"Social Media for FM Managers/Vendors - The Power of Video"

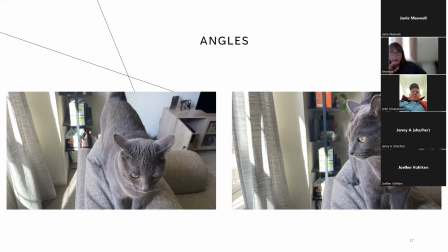16:27 But then on the run on the right is right at her eye level. And this does a few things that we just discussed. One, it creates a depth, a nicer depth to this particular situation, to this particular story that we're telling, that she's looking out the window on a beautiful day.
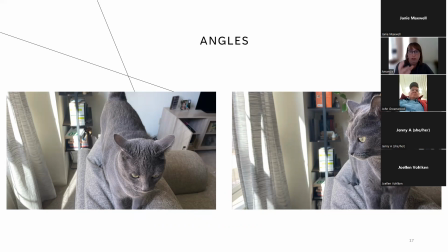16:47 We are able to connect with her, our main character, a lot better with the one on the right, whereas the one on the left, we're kind of just observing her instead of connecting with her,
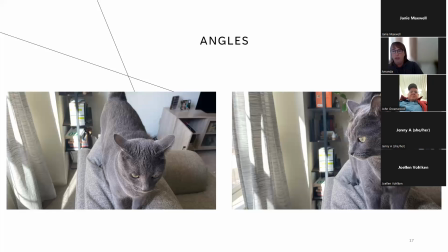17:02 if that makes sense. And so the point of this about getting different angles is to really just achieve those different things that we talked about: depth, rule of thirds, better storytelling, those kinds of things. So I would encourage you, when you're out shooting, try different angles.
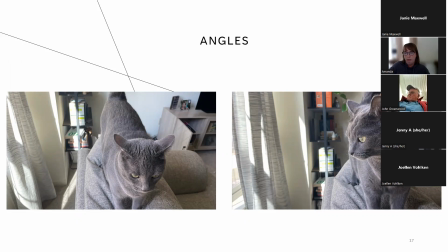17:22 You'll be able to achieve all of those other things that we just talked about. And ultimately, all of these rules are meant to be broken.
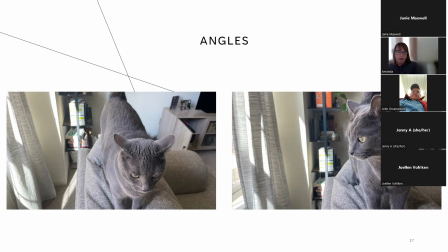17:37 Obviously, rules are meant to be broken in general. But what I want you to take away from this is a basic understanding of these rules. And then once you get comfortable with them, you can start being a lot more creative with your angles, your rule of thirds, depth, all of that.
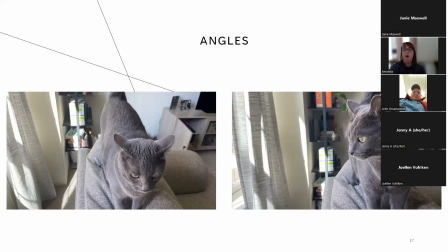17:58 Okay. Oh, and ultimately, I forgot the other point. That was ultimately all of these rules are meant to create an image that is a lot more compelling than if you weren't paying attention to any of these kinds of things.
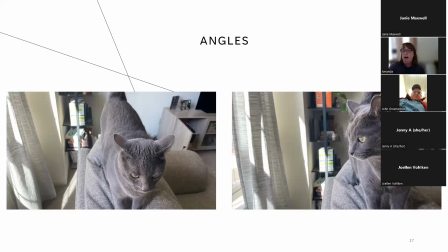18:11 And the more compelling your footage is, the better story you're telling, the better engaged your audience is. And that's the whole point of all of this. All right, let's talk about lighting.
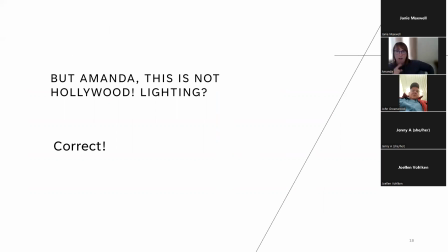18:24 But Amanda, this is not Hollywood lighting. That's right, we are not Hollywood, but that doesn't mean we should ignore lighting. There are lots of easy ways to pay attention to lighting and how it affects your shot.
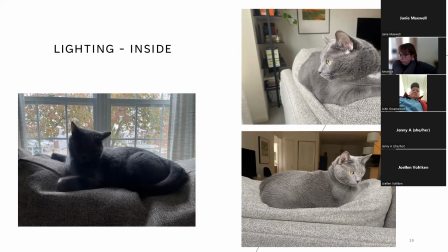18:41 Number one, if you're inside, pay attention to your window opportunities. Is there a window available to you? Can you move your subject towards the window? These are the questions that I want you to ask while you're inside, if you're shooting something inside.
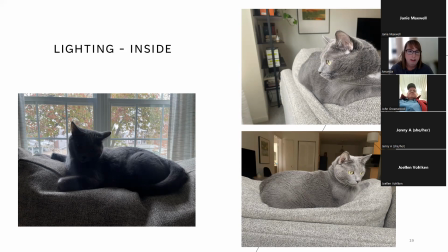18:58 Nymeria, once again, illustrating the lighting opportunities inside. The image on the left, this is backlighting, when the window is behind your subject. Obviously, this makes it so that it's very difficult to see her face.
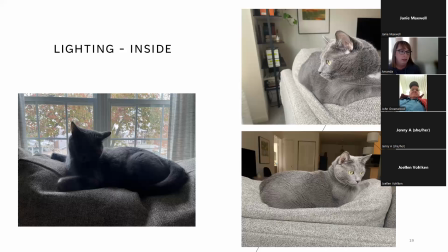19:18 And this is because the camera is competing with the intense amount of light that is coming from the window and can't quite adjust it correctly so that we can see her. And most cameras on phones will struggle with this.
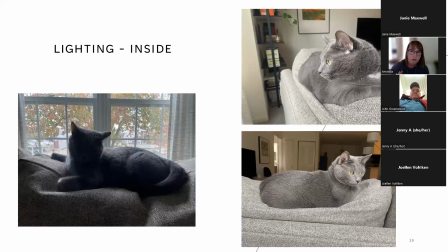19:32 So pay attention. All you have to do is turn around that subject, turn the camera so that the light that is coming from the window is facing your subject. This is gonna do two things.
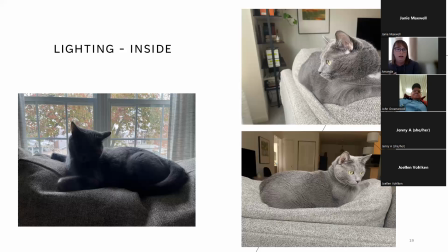19:49 One, it's going to actually light them, but also window light most of the time will give a lot of really great, even diffused light. If it's giving really harsh light, you can always close a sheer curtain, or you can step away from the window a little bit more.
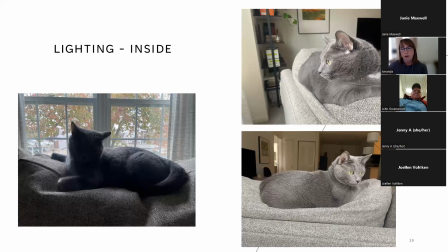20:05 Whatever your opportunities are, I would suggest always finding, when you're inside, finding a window. Most of the other lighting opportunities inside a building or a home are not great for relying on entirely. Lamps are too dim.
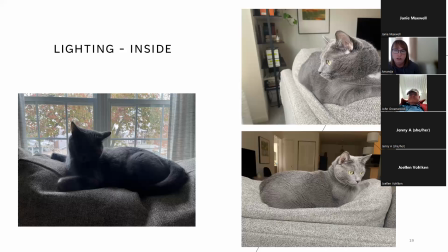20:25 Overhead lights create really weird shadows on the face that are not very flattering. Window lighting is your best bet as a main lighting source.
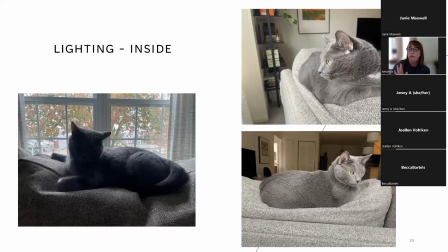20:37 And if you are using window as your lighting source, turn off other lights. Try to turn off other lights entirely. You most likely will not need them.
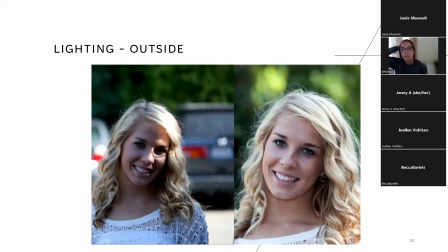20:55 Okay, when we're outside shooting, the sun can be your worst enemy, or it could be your best friend. Harsh sunlight, the kind that comes from the sky with no clouds and when the sun is high in the sky,
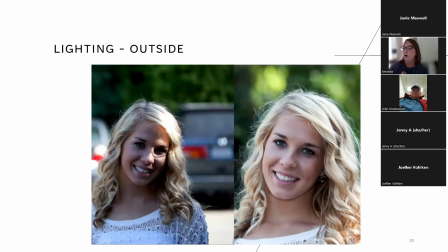21:10 can create some really harsh shadows on the face or on your subject that is not flattering for anything. Even if it's not a face, if it's, it's going to create those really unnatural looking shadows. If you're using the sun as your main source of light outside,
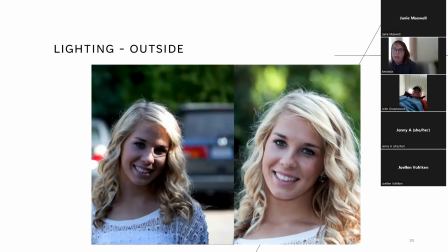21:28 try shooting in the morning or in the evening when the sun is lower in the sky. It's going to give more flattering shadows, and it's going to give more of a depth of color rather than that harsh sun.
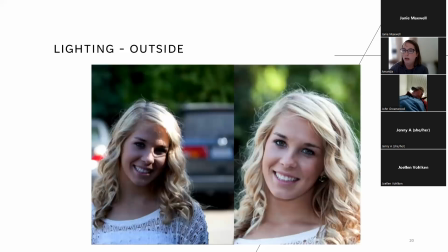21:44 The sunlight during the day is really blue, weirdly enough, but during the morning and the evening, it's much more golden. Photographers, especially family photographers,
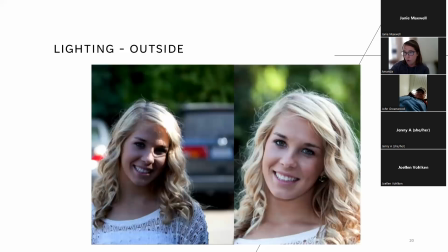21:57 refer to this hour as golden hour because the sun tends to be really golden at that point and is super flattering on the face or really any other subject. If you are having to shoot during harsh sun
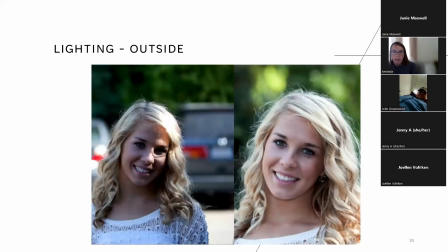22:12 times, I would suggest finding shade under a tree or by a building. Just make sure that the subject is entirely in the shade and you don't have any sort of sunlight peeking through. You can see on this picture on the left here that she's clearly mostly in the shadow,
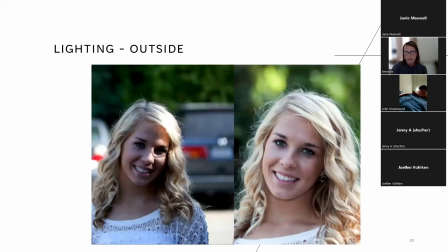22:31 but some of her face is not, and that's really distracting, and really distracting for the viewer, but also for her. You don't want sun getting in your subject's eyes too much while they're trying to talk.
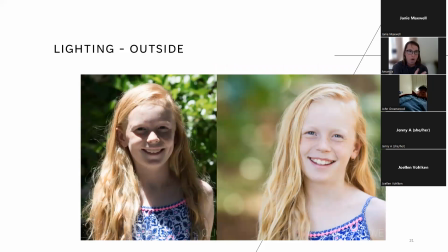22:48 Here's another example of horrible, harsh shadows and harsh light versus more even light. All we did here is we turned the subject so that the sun was more even on her face.
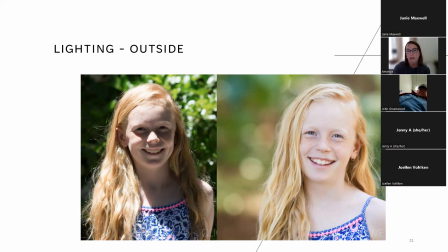23:06 We could have also brought her into a shadow, but the light at that time that we were doing this really worked well on her face. This is just a matter of playing with angles and playing
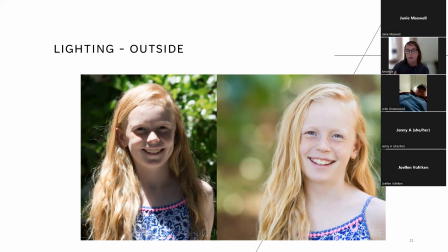23:22 with the light and playing with where to put her and where not to put her. Just a few minutes of usually playing around with light gets you a much better outcome than if you didn't pay attention to it at all.
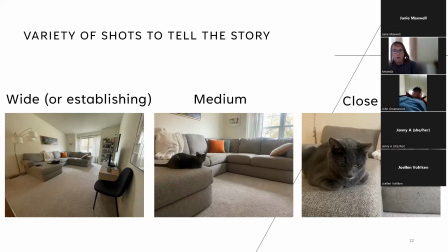23:39 The next thing, so I want to talk about storytelling for a little bit in terms of production. When we shoot video, our first focus is telling that story, right?
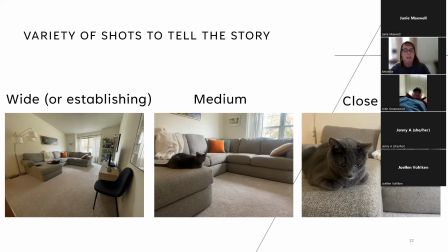23:56 And so one of the things that we need to pay attention to is the variety of shots that we're getting and the variety of frames that we're getting. We've got three main shots that we can grab. We grab a wide shot, or as a lot of people like to call it, an establishing shot.
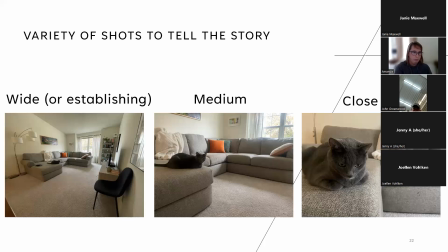24:15 This tells us where we are in space. This is obviously my living room. And so I wanted to illustrate, yes, we're in a living room. We've got a couch, and we've got books, and we've got a nice window, and we've got a lamp and some artwork. We are clearly in someone's home at this point.
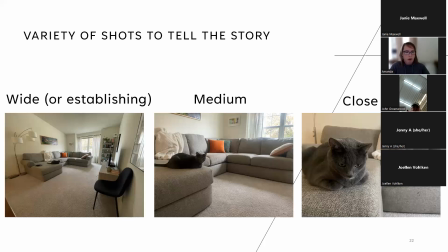24:33 Our medium shot is there to tell a little bit of that story, but to get closer in. This is also sort of just like an intermediate shot.